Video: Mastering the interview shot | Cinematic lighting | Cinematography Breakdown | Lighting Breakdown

What is going on, y'all? Welcome back to another breakdown. Today we're going to look at cinematic interview lighting, and this is a piece from BBC called Once Upon a Time in Iraq. Okay, let's jump in.
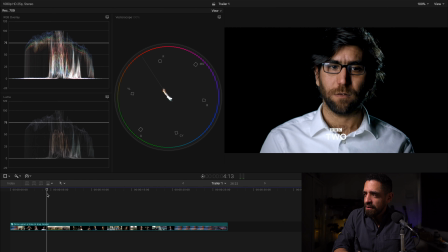Okay, so this trailer is a series of the interview shots, a couple of drones, and a couple of the war pictures out of Iraq.
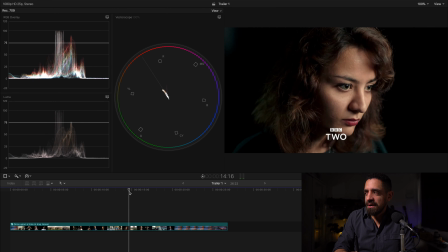It's a mix of journalists speaking, U.S. Marines, and locals from Iraq, from Fallujah and Baghdad.
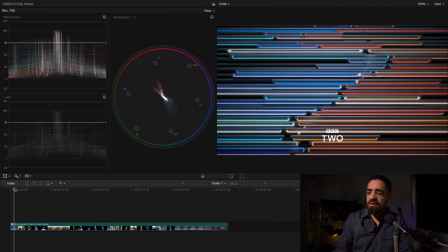Okay, so let's take a look. Let's just look at the lighting source,
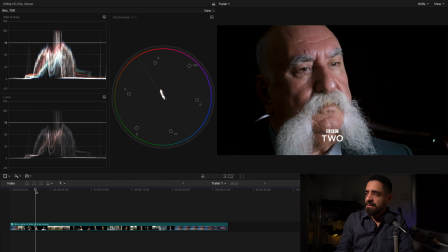because most of the lighting on these shots is probably done by two lights, if in some cases even one light.
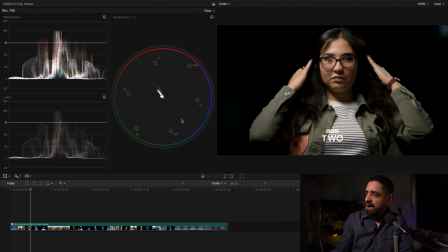So I think for the most part, I want to just point out that the background, probably they have a some kind of black fabric on either some C-stands or light stands, tripod stands.
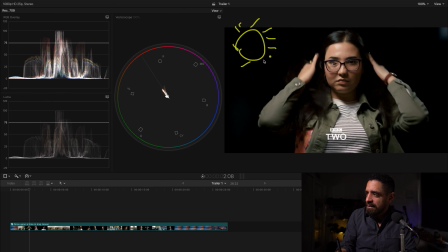So this one, we know we have one light source, probably with a nice softbox on it that's just coming right down through the side of her face. Now we know, because of the way that these interviews is set up, that our camera is always going to be on the opposite side of the light, filming that way.
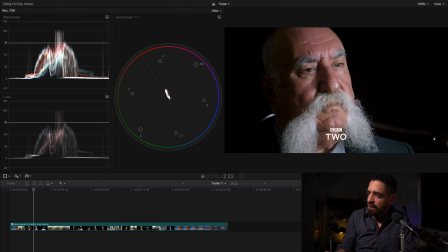Now I'll show you what I mean in this next shot. Okay, so for example, we have the light source coming right down through here, and that's creating a nice fall off on the shadows, and that's what's creating this more moody area. And then now, like I said before, we have the camera on this side filming this way.
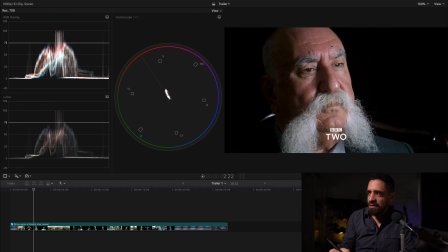Now when I was first starting to shoot interviews, I actually did the opposite. I would keep the light on the same side as my camera was, and that doesn't create the same effect as this is creating.
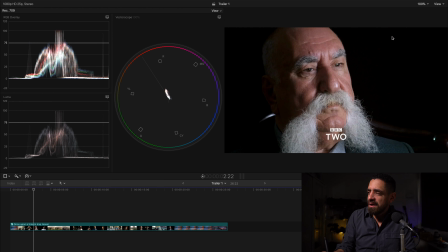This is creating a much more beautiful and smooth effect by having the light and the camera on opposite sides. And I think this is what we want to achieve, what we want to go for, to create this moody scene.
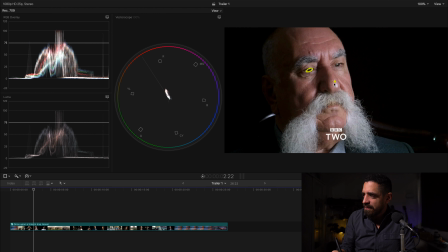And this one's probably just got one light. I mean, we have one light in his eye, and I don't think there's even another light in this shot. So this is creating a really beautiful look with just one light. Okay, next shot.
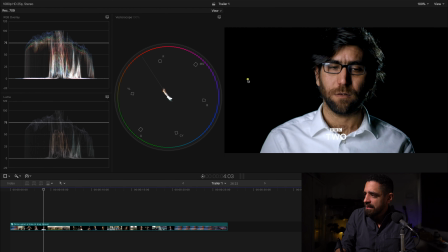So we have this young man, and once again we have the light source now on the other side, and then we have here one hair light that's giving you a bit more. Now I think what's really interesting about this setting is they must have rented out a studio space or rented out for 2-3 days to do these series of interviews, and just said, okay, how can we make this the simplest as possible to be able to make sure that we can light up each subject in its own way to make that subject look good without taking too much time to pick up and break down between each interview, so we can maximize our time in this location.
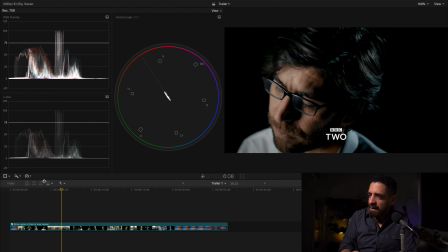Their use of two cameras, when we come from this mid shot, and then once again we have our tight shot that's a bit higher. I mean, in terms of its elevation, the camera is higher and looking down onto the subject, and the same has happened on
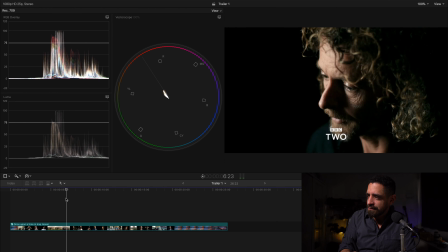a latter interview, and the same has happened in the next shot we have too.
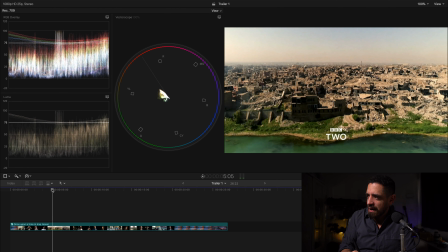But in terms of the actual lens and camera, I think on this tighter shot they're using something that's, and let's go full screen here,
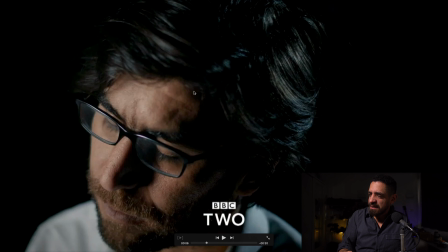they're most likely using something like a 70-200 on an f2.8 aperture, and that's creating this sharpness on his nose, and then you can see how it falls off into soft focus in the background.
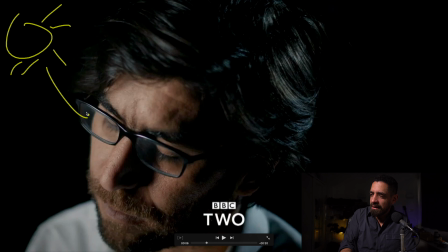And once again we have one light source coming down on his face and one hair light, and the camera, as we're saying, is going to be on the opposite side of the light, capturing our subject.